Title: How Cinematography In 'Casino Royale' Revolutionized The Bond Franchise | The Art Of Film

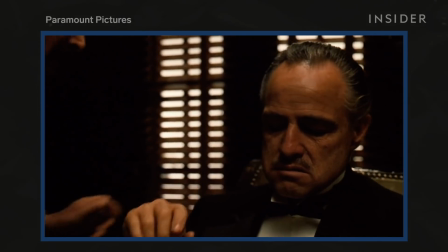(4:04)
In The Godfather, the story's focus on its character's internal battle between good and evil is mirrored in its use of dark and shadowy lighting.
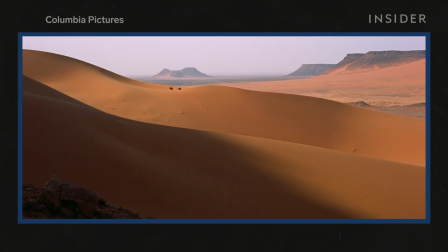(4:12)
Lawrence of Arabia's epic story is emphasized with expansive landscapes and uses 70mm film to create a massive frame.
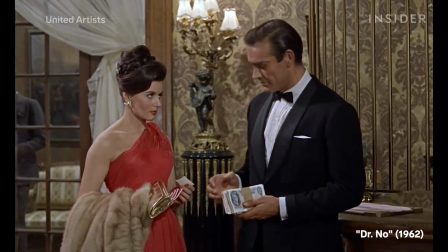(4:22)
The mood of every Bond film is suave.
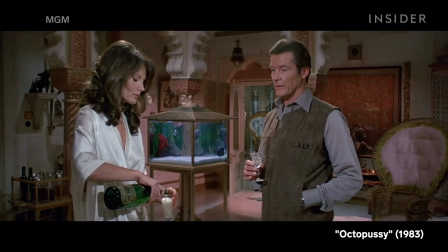(4:25)
In each film, Bond goes around solving mysteries, picking up women, and narrowly escaping enemy attacks.
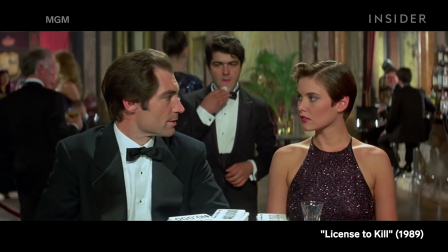(4:32)
He wears nice suits and has a very particular drink order. Shaken, not stirred.
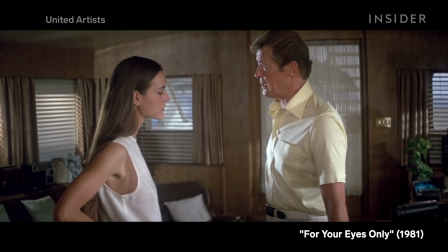(4:38)
But this sleek demeanor is rarely reflected in the drab cinematography. What the cinematography in Casino Royale does so well is that it's just as stylish as its protagonist for the duration of the film,
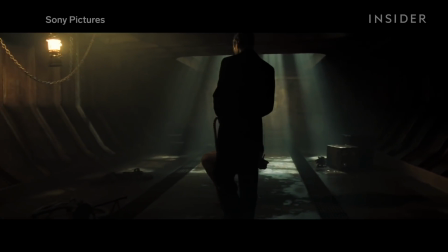(4:51)
emphasizing Bond's sleek nature and the covert world that he inhabits. Here's an example.
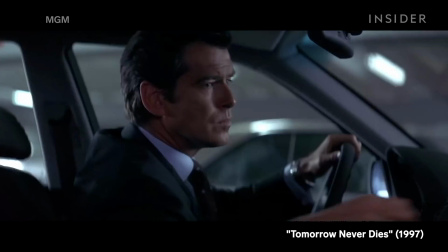(4:56)
Let's say there's a simple line in the script that describes Bond grabbing a gun from the glove compartment of his car.
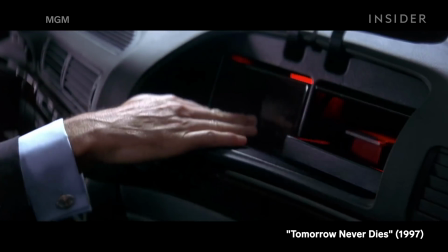(5:02)
You could do it in 2 shots using an insert.
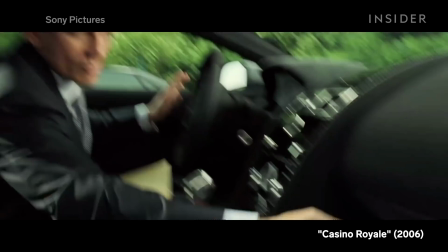(5:07)
Or, if you want to emphasize the sleek nature of the car, you can do it all in 1 shot.
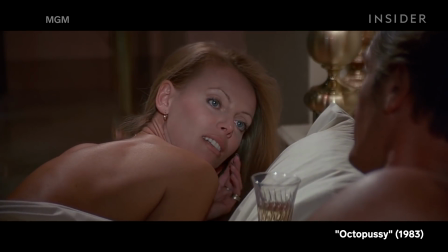(5:15)
Again, let's say there's another basic scene that needs to be filmed.
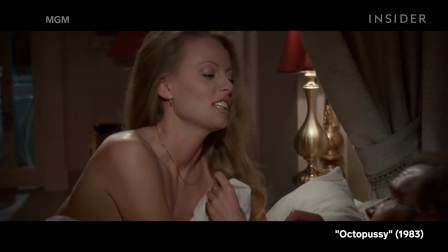(5:19)
This time, it's Bond talking to a woman in bed, arguably where James Bond is at his Bondiest.
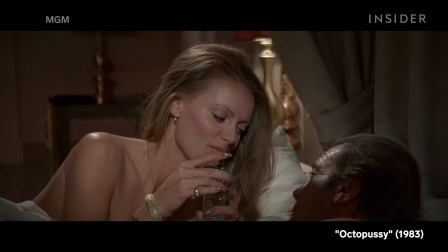(5:25)
You could shoot the scene with flat lighting and standard composition. Or, you could shoot the scene with stylized lighting,
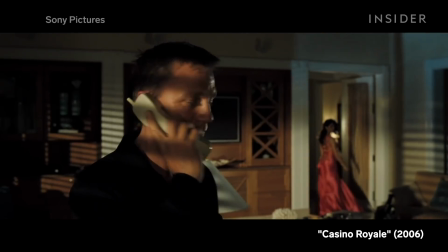(5:33)
interesting camera angles, and then end the scene with a fantastic shot like this.
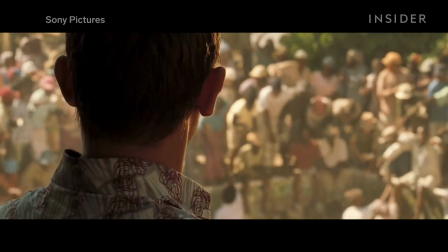(5:39)
And there are many different ways that Casino Royale uses stylish cinematography to enhance the film.
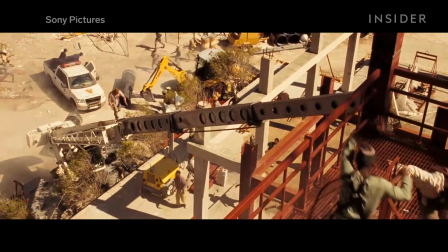(5:44)
It uses lighting to emphasize emotions, tilted camera angles to create a sense of imbalance, and color schemes to reflect character traits. Every scene in Casino Royale feels like a scene that is distinct to a spy movie.
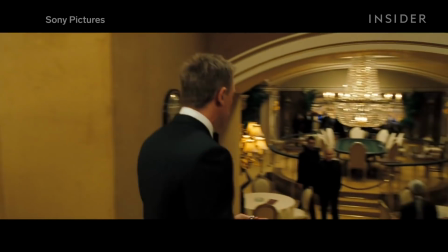(5:59)
Casino Royale is so confident in the effectiveness of its sleek cinematography to capture the essence of
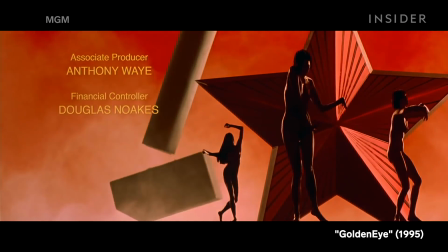(6:04)
Bond that instead of putting the iconic animated women in the title sequence like every other Bond film,
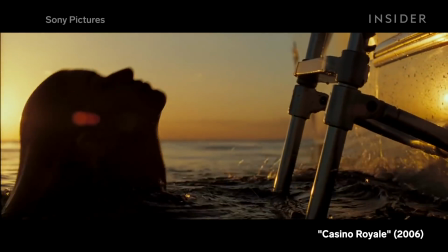(6:10)
it creates a better version of the shot in camera.
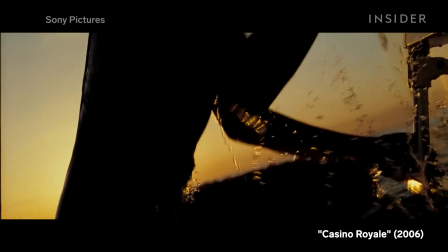(6:13)
And it's shots like this that combine camera movement with a suave cinematic style that create some of the best sequences in the film.
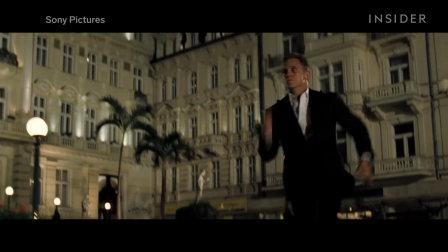(6:22)
For example, a scene where a moving camera conveys the sense of speed and urgency, and the stylish shot composition adds to the thrill.
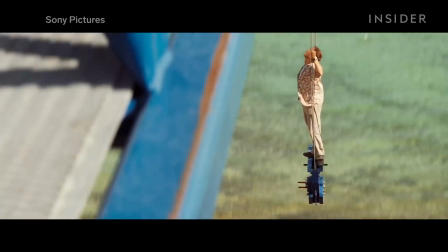(6:29)
How about a shot that expertly communicates the location and distance between characters?
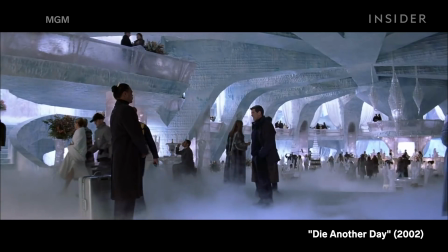(6:34)
Need to have Bond transition from one conversation to another?
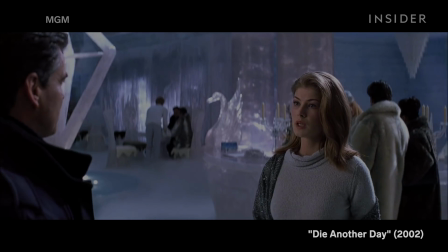(6:38)
You could do it using several clunky cuts, or you could do it with one smooth camera movement.
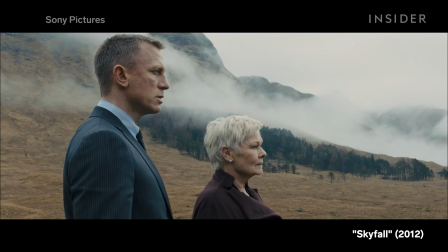(6:47)
After the success of Casino Royale, 2012's Skyfall actually doubled down on cinematography,
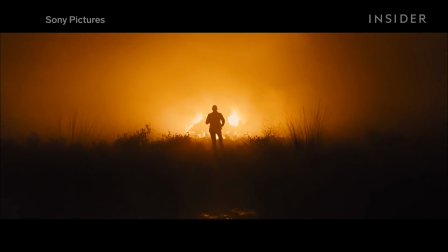(6:53)
hiring legendary cinematographer Roger Deakins to create stunning set pieces and compositions.
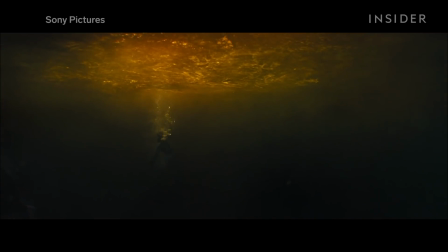(6:59)
Putting cinematography at the forefront of the film was applauded by critics and audiences alike, and helped Skyfall become the highest-grossing Bond film ever.
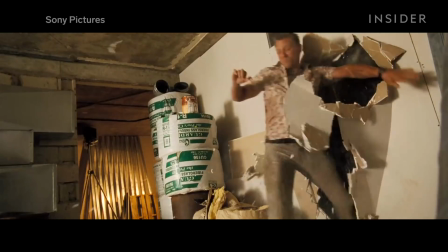(7:08)
Casino Royale demonstrates that with a little bit of extra effort, care, and strong cinematic principles,
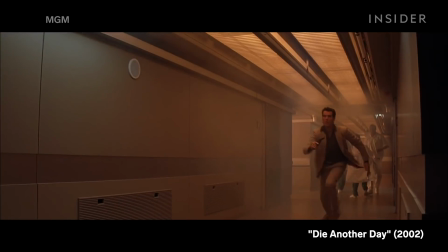(7:15)
you can completely reinvent the cinematic look of a franchise, and proves that it's worth the trouble when you can transform this into this.